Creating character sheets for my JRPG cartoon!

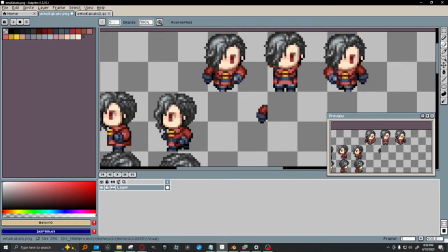(10:13)
I really hope the music is legible. Or audible. I've been having a lot of trouble with that. I need to be very precise with this. So the reason I'm switching out this arm is that I'm worried about the way the arms were before.
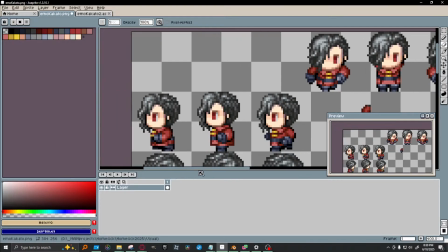(10:30)
They're a little too scrunched up and right next to him.
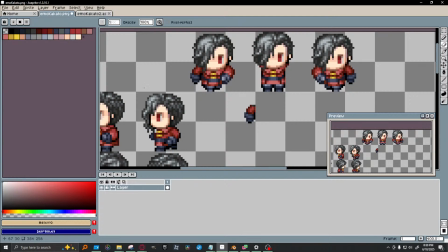(10:35)
Maybe that's okay. Well, let's see how this looks. Same thing on the other side. Paste
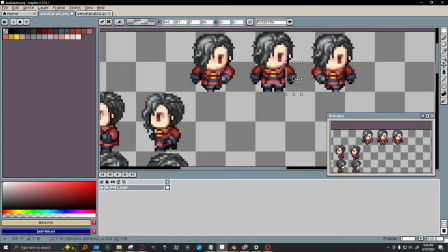(10:56)
guy over here. No. I need a little more than that.
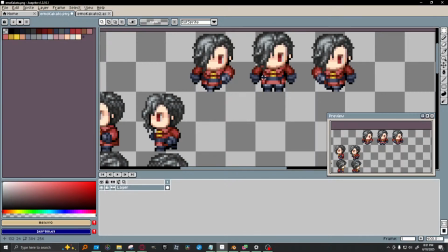(11:16)
Looks good to me. See, now he looks like he's more in a neutral T-pose. So then I can get rid of these. I don't need this. Oh, I forgot to mention. So here is the breakdown of what I'm going to be producing today.
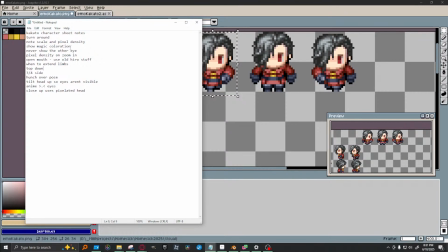(11:35)
So I kind of wrote these hastily while at work, but the idea is as we go down the list, these get less and less important. So at the very least, I need to do a turnaround. I want to make note of the scale of the pixels and density, like this stuff.
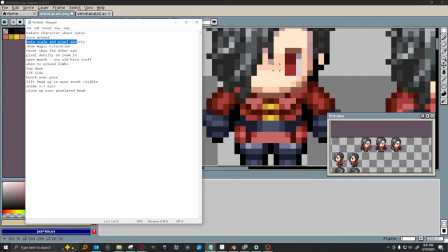(11:52)
Like, make sure the pixel is exactly this size, and it all is consistent.
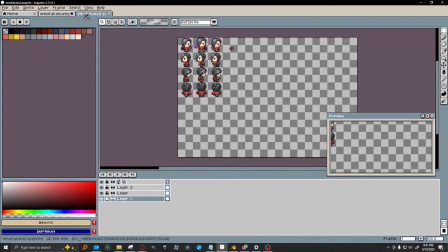(11:58)
Show the magic coloration. That is something that I've kind of established with the promotional art.
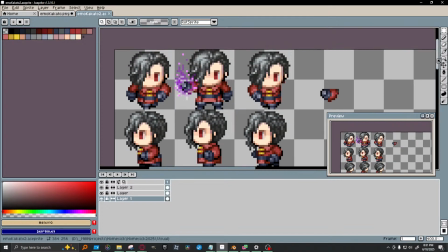(12:03)
You see that here.
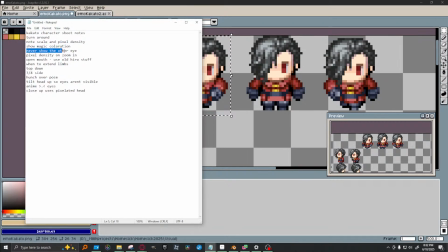(12:07)
And this is actually something I brought up during the storyboard phase, is that I kind of like it. I think it's really funny that we never show his right eye, so I'm going to make that official and put that in as a note in the storyboard, or in the character sheet, excuse me. Pixel density when zoom in.
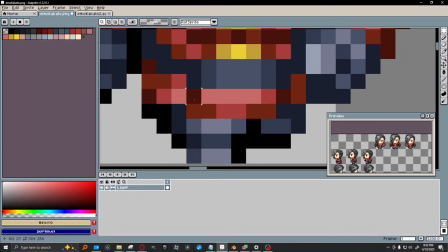(12:26)
So I've had issues in the past where I'll zoom in like real close into a character to showcase something, and as you can see on screen, this is just a mess of pixels.
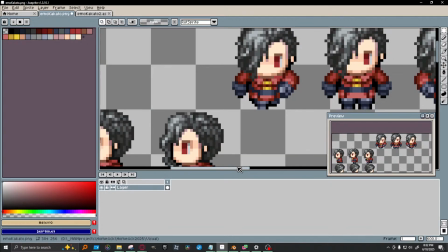(12:34)
Like, you can't discern anything. So one thing I want to start doing with this new iteration of the art style is saying, hey,
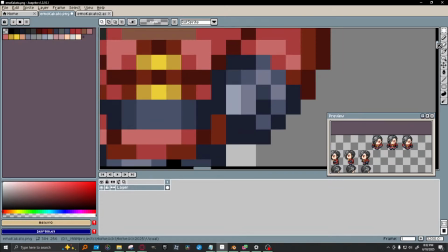(12:42)
if I'm going to zoom in on his hand here, then I should overlay it with a hand with more pixel density,
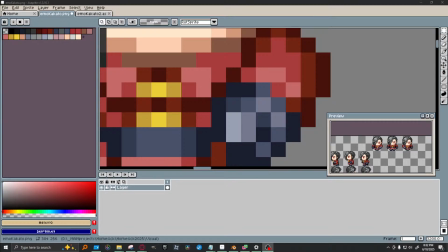(12:48)
so you can actually see, like, no, it's actually a mash of pixels. Hey Parade, how's it going? Working through your Udemy course so you can make food and nature sprites.
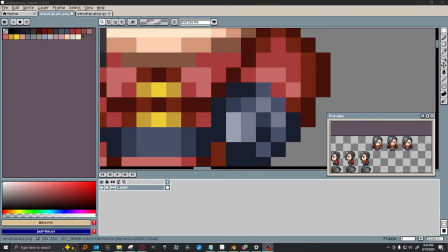(13:05)
You mean make food and also make nature sprites, or make food and nature sprites?
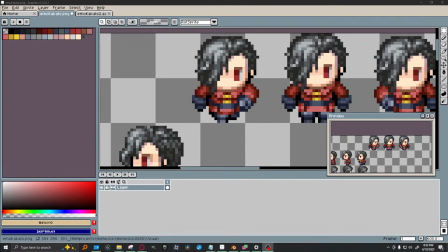(13:12)
How you doing? It's also a shame because now I see that my my chat thing still isn't working. I thought I'd fixed it before this, but I guess I'll just have to keep an eye on the chat again. Yes.
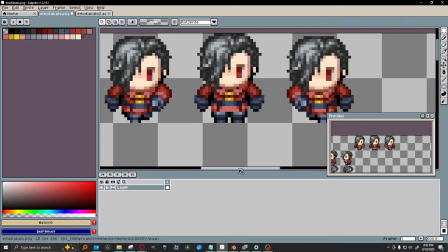(13:33)
Yeah, Parade, if you have any hot tips on pixel art, I'd love to hear them, because I'm completely self-taught.
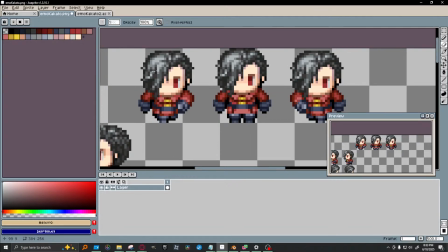(13:40)
I actually used to do a lot of pixel art right after high school. I don't want to do this. I don't need any of this crap anymore. Oh, I was going through the list of what I need to make.
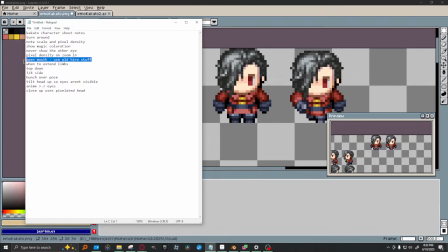(13:54)
Pixel density on zoom in. Open mouth. I do have moments in the storyboard where we show open mouth.
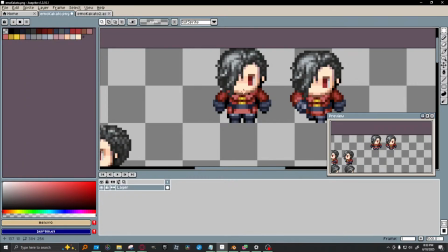(14:02)
Like, this character does not have a mouth by default, but I think in certain cases we definitely want to emphasize, like, hey, he's definitely opening his mouth, and it's very visually apparent. And my phone's not charging now. There we go. Bet you heard that.